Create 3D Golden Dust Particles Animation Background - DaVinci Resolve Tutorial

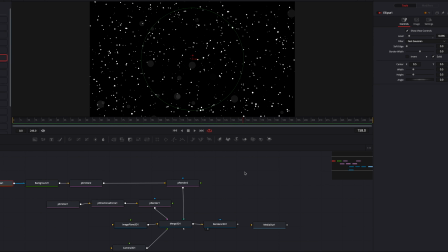491s
Now one last thing we need to do is to add some movement to the particles, and we're going to do that by once again bringing in directional force,
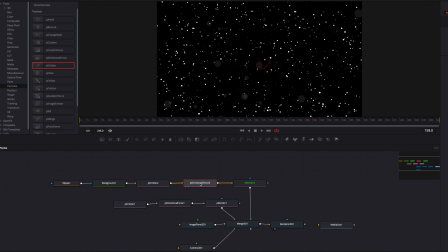499s
and we're going to pretty much repeat what we did earlier.
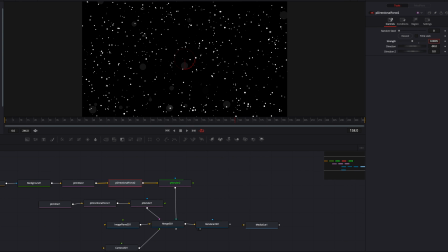502s
We're going to bring down strength to zero first, and then we're just going to make some minor changes to it, just bump it up ever so slightly. So now you're going to see that these bigger particles are just kind of hanging in the air. It's very nice, it's looking very good. But if you think they are still falling way too fast,
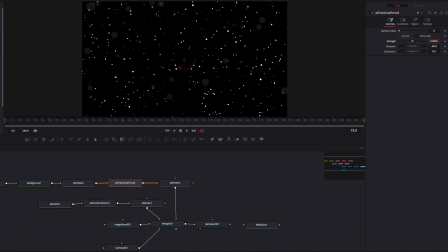521s
we can just continue to bring this strength parameter down ever so slightly, just a little bit, right? Just minor adjustments here and there. That's going to make a big difference to this. So this is looking good, guys. So the good news is that we're pretty much done with particles at this point.
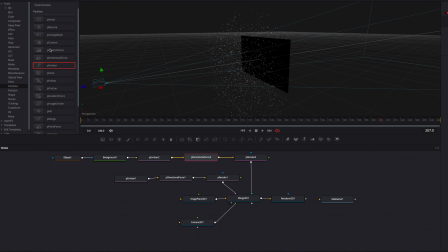540s
But what we have to do now is to add some lighting to our 3D scene. And we're going to do that by bringing point light under 3D. Point light very much functions like light bulb. So I think it's going to work really good for this particular scene here.
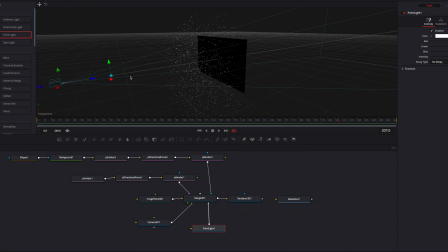554s
And we're going to bring the light away from the image plane first. But one thing you're going to notice is that we don't see the lights. We don't see any lights at all. So we're going to have to right click the viewer and under 3D option, click lighting. So once we click it, now we're seeing lights. So that's great. And if we look at our output, we also don't see lights here either.
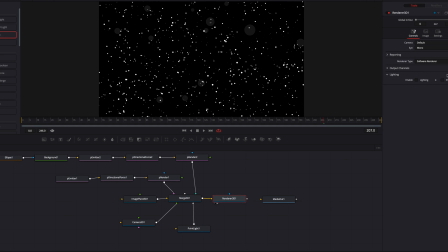575s
So what we have to do is to click render node and then enable lighting under lighting.
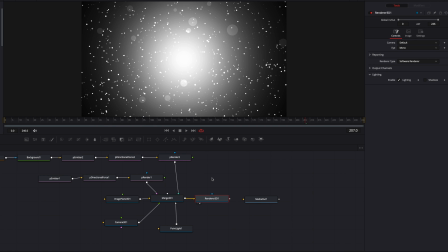581s
So now we're seeing lights not only in the output, but also in the 3D scene.
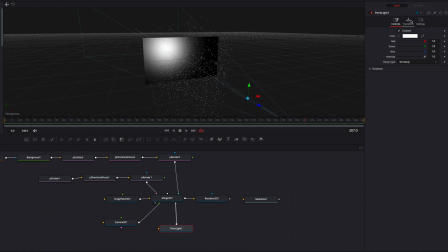586s
Now let's come to point light and go to transform tab. We're going to adjust the position of the light furthermore. So we're going to bring up the Y parameter, bring up the light. Now, if you look at the output,
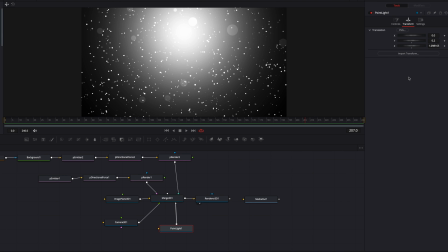597s
the idea here is that I want the bright point of the light to be at the top of the screen. So we're going to bring the white parameter up a little bit more here. So let's do that. And also I want bigger spread. So we're going to adjust the Z parameter too. So now we look at the output. This is looking a lot better. This is looking good. So everything's kind of coming together slowly.
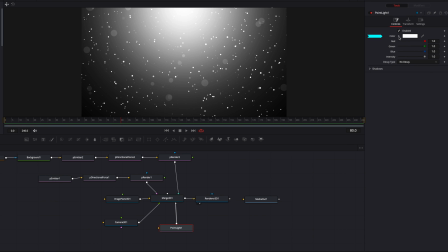621s
We can also change the color of the light by coming to Controls tab and then change the color to something warm here.
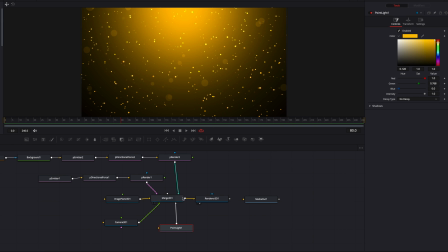628s
So this is really going to tie everything together. And another thing we can do is change the decay type of the light. So this is going to control how the light falls off.
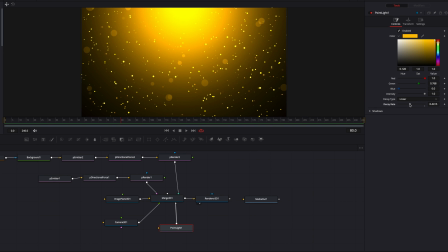637s
So if we change it to linear and if we change the decay rate, you guys will see that the center is now like super bright, right? And then as it spreads out, it's going to get much darker. So this is a really good effect. And I think that we're going to stick with this for now. All right, guys, we're almost there.
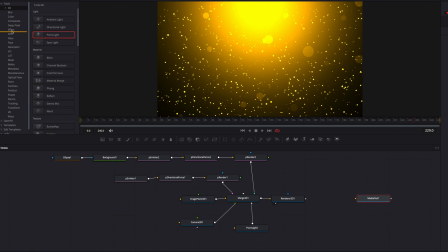655s
So the last thing we're gonna do is to fine tune this effect by bringing rays under effect. So let's connect that to render. And then if we look at it right now,
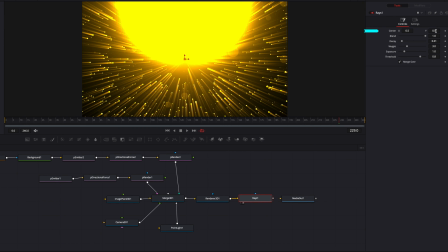664s
the first thing we have to do is to change the direction of the light rays by going to center parameter and changing Y. So this way the light rays will be pointing downwards rather than just all over the place. Now we're going to bring down exposure. This controls the intensity of the light rays.
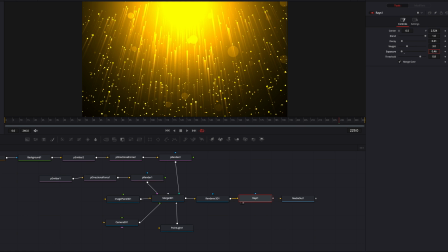680s
We don't need it to be that intense, and this we'll see right away will reduce that super bright spot you saw earlier in the middle. Now we're going to bring down decay parameter as well. Now decay controls kind of how the light rays falls off, the length of the light rays.
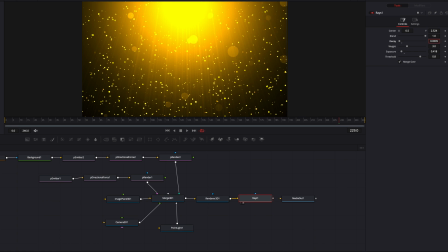696s
So if we bring that down, you're going to see that now it's going to become this very long streaky light rays, and they're going to be a lot more subtle, which is what we're looking for. And we're also going to change the weight parameter just a little bit in case that the light rays are too light, too subtle. This will just make it more visible.
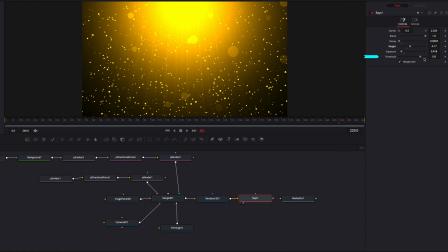714s
And we're also going to change the threshold, which controls at what luminance we're going to see light rays. With this one, it's just going to be some minor adjustment. It will do the job. So if I look at the output, guys, right now it's looking really good.
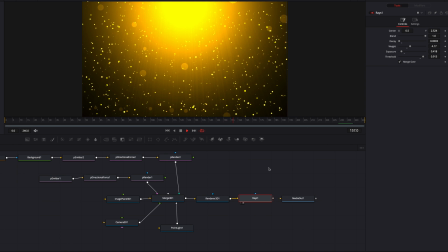734s
This is pretty much it. So everything is, guys, is subtle. It's very subtle. It's all about subtlety.